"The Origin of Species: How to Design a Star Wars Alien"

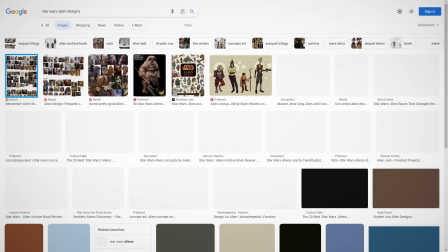0s
If you Google Star Wars alien designs, this image will probably pop up somewhere in the results.
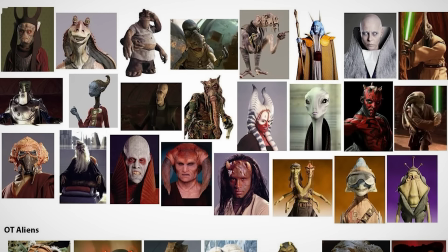5s
It first started floating around online after the release of The Last Jedi,
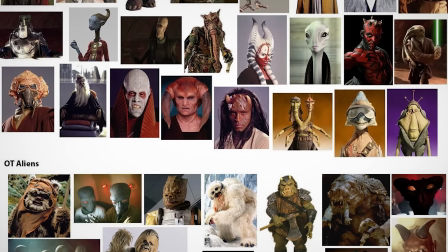9s
and it's designed to show off the diversity and creativity of the creature design from the George Lucas era of Star Wars,
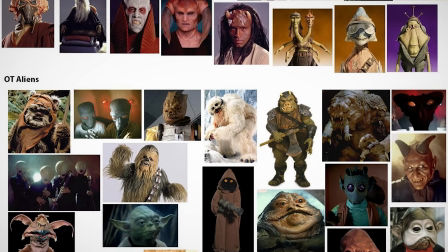16s
contrasted against the squudgy brown lumps that seem to appear so often in The Force Awakens and The Last Jedi.
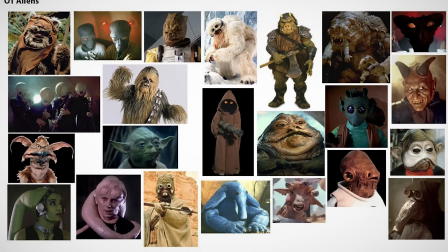22s
And while it's probably unfair to compare the creature design of two movies against the entire 6-film saga that came before,
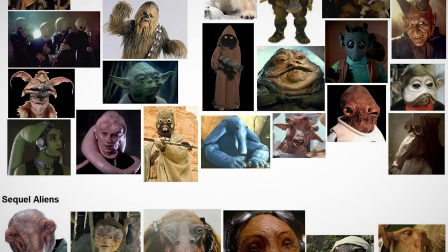28s
this picture wouldn't be posted and reposted years later if there wasn't an overall
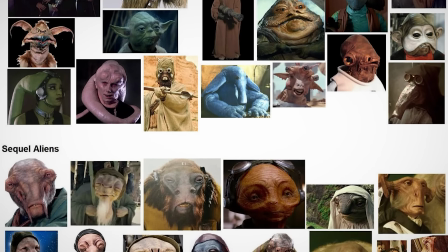33s
sentiment that the creature design of this new era of Star Wars didn't live up to its predecessors.
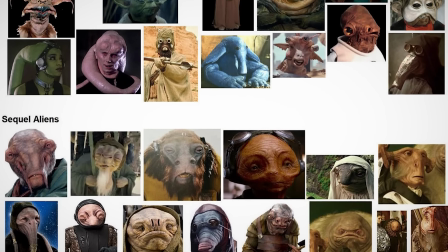38s
So let's find out why.
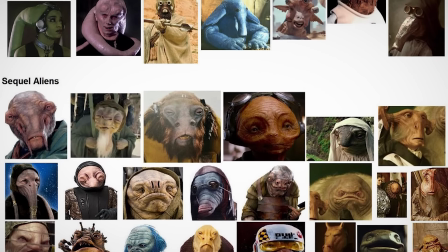39s
Let's take a look at the design process for each of these aliens and see if we can figure out why each group of creatures looks the way it does, what's elevating the good designs, and what might be holding back the bad ones. The first aliens we're introduced to in the Star Wars universe are the Jawas.
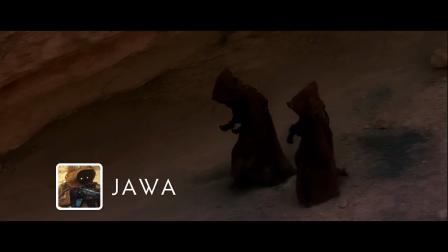56s
They first appear in A New Hope's second draft script,
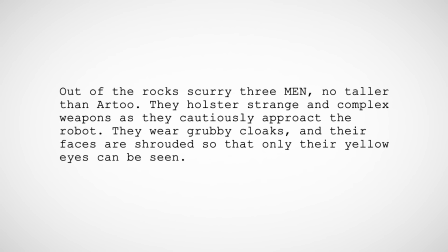60s
where they're described as wearing grubby cloaks and their faces are shrouded so that only their yellow eyes can be seen, which is basically what ended up on screen.
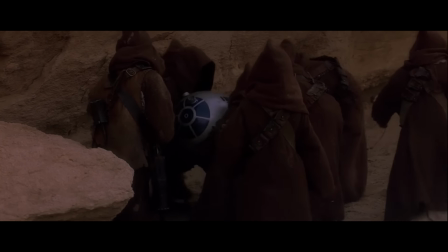68s
The Jawas are also described in ambiguously human terms, being referred to as men or dwarfs, with the word Jawa implied to be a nickname.
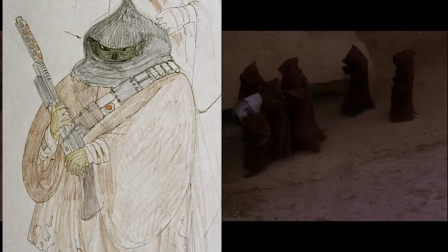77s
The sketches by costume designer John Mollo would make them slightly more alien, with scrunchy, inhuman faces barely visible in the shadows of their hoods.
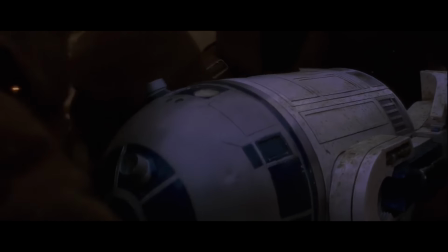86s
In the final film, their faces were completely blacked out, leaving them mysterious.
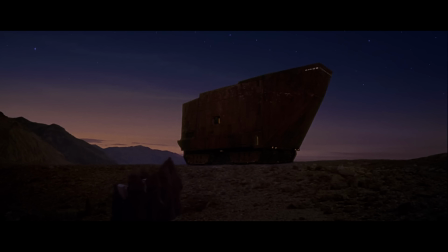90s
The script constantly mentions how revolting they are, and not showing them allows the audience to imagine the most disgusting thing they can think of,
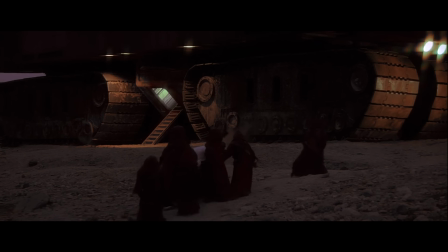97s
rather than just the most disgusting thing the artists working on the movie could think of.
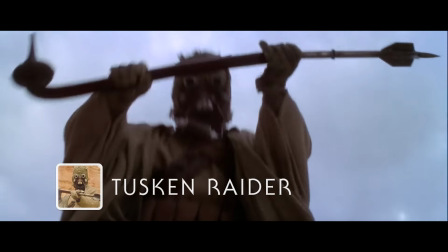101s
Also living on Tatooine are the Tusken Raiders, who were designed by legendary concept artist Ralph McQuarrie.
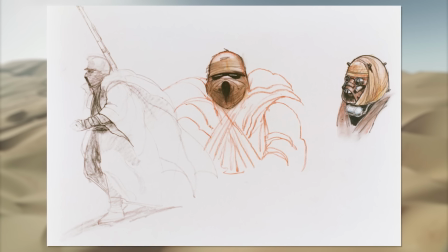107s
McQuarrie thought that due to living in a desert environment with constant sandstorms, the Tuskens would need help to see and breathe,
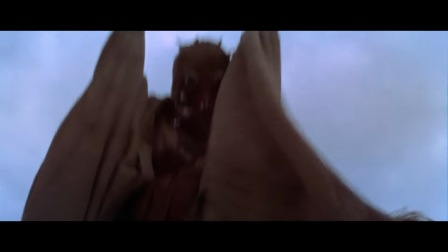113s
so he gave them goggles and breath masks that were translated fairly faithfully onto the screen.
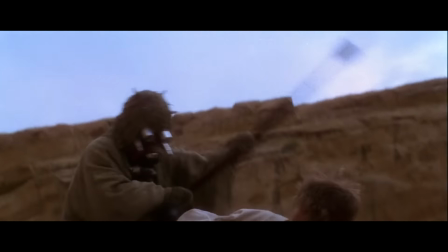117s
But the idea of cloaked, masked warriors who ambush the protagonist in the desert actually predates the Sand People as a concept.
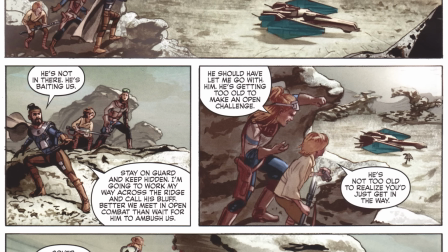125s
The movie's rough draft script has a scene near the beginning of the story that's nearly identical to the encounter we see on screen,
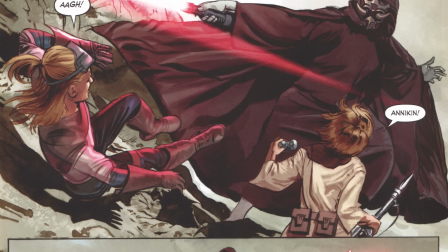131s
but instead of Luke Skywalker being ambushed by Sand People, Deke Starkiller is caught off guard and killed by a masked Sith Knight,
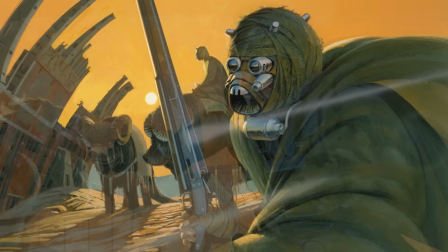138s
an idea that would eventually evolve into Darth Vader.
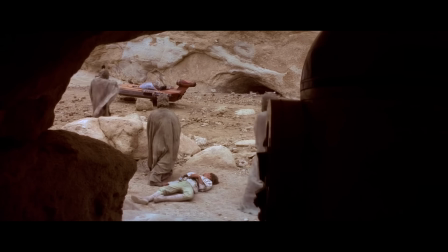141s
And this focus on masks and cloaks for the Sand People and the Jawas means that the movie gets to show us aliens without actually showing us aliens.
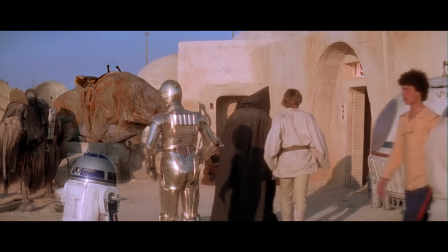149s
For all we know, they could be human under there, which makes it more impactful when we get to the Mos Eisley Cantina and start seeing the really weird stuff.
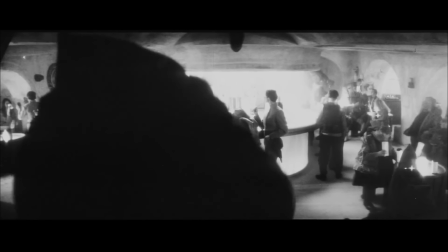157s
Unfortunately, when they filmed it, it wasn't nearly weird enough.
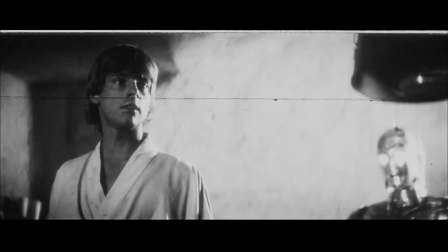160s
See, the sequence was pulled up in the shooting schedule by a week, and creature sculptor Stuart Freeborn fell ill at around the same time,
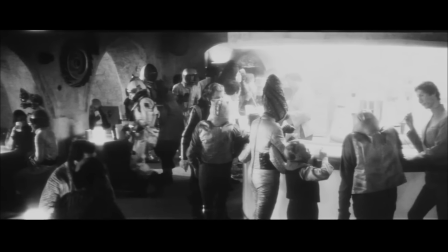167s
so there weren't nearly as many strange aliens available for the scene as George Lucas would have liked.
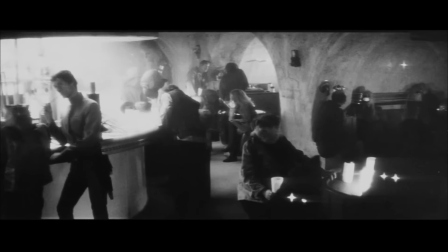171s
So after returning home and assembling a rough cut, Lucas decided that they needed to do reshoots in order to add more creatures,
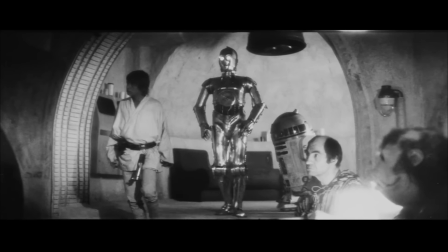178s
and he managed to negotiate an extra $20,000 for the sequence from the studio, which would be about $100,000 today.
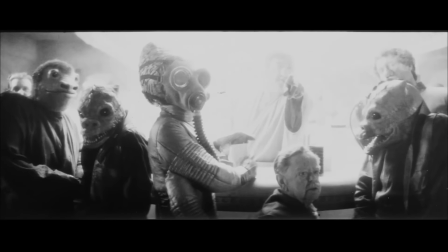184s
And this scene was a big deal for Lucas.
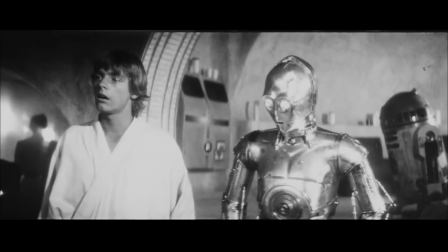187s
Although the movie is chock full of iconic imagery, the cantina sequence is one of the earliest and most persistent ideas he had for the film.
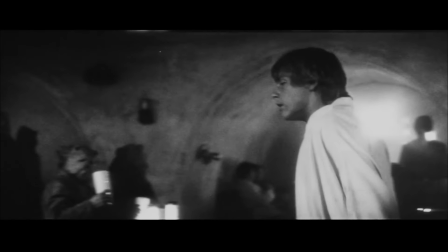194s
In May 1973, 4 years before the movie was released, George Lucas wrote a 2,000-word outline of his story.
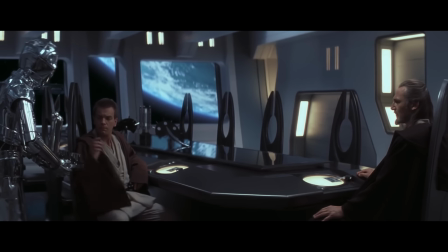200s
In this version, Luke Skywalker is a 60-year-old general, R2 and 3PO are human bureaucrats, the rebels are nothing more than a gang of teenage boys,
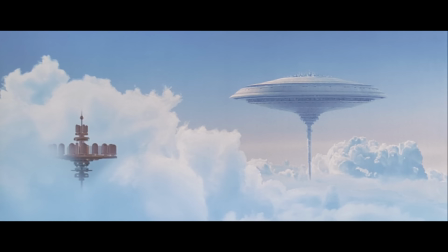208s
and the movie ends with an unnamed princess being rescued from the Empire's floating city fortress while the Death Star remains intact.
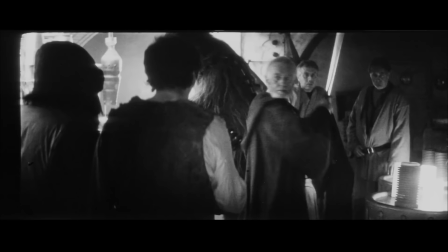215s
But even with all these differences, the cantina scene is there, complete with an alien creature being cut down by a Jedi after hassling his young companion.
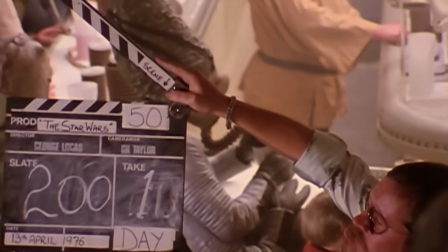223s
So in order to make the sequence as impactful to the audience as it must have been in Lucas's imagination,
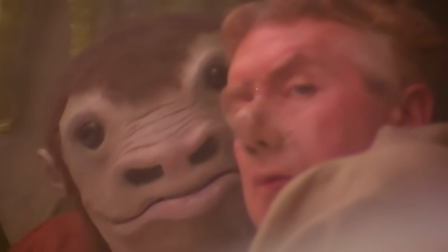228s
he hired a makeup artist who was the friend of one of the special effects guys to help and add to the film's alien roster.
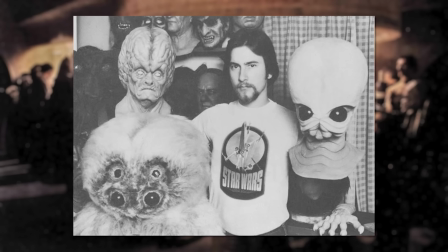234s
Luckily for Lucas, that makeup artist turned out to be Rick Baker, who would go on to win 7 Academy Awards for his work.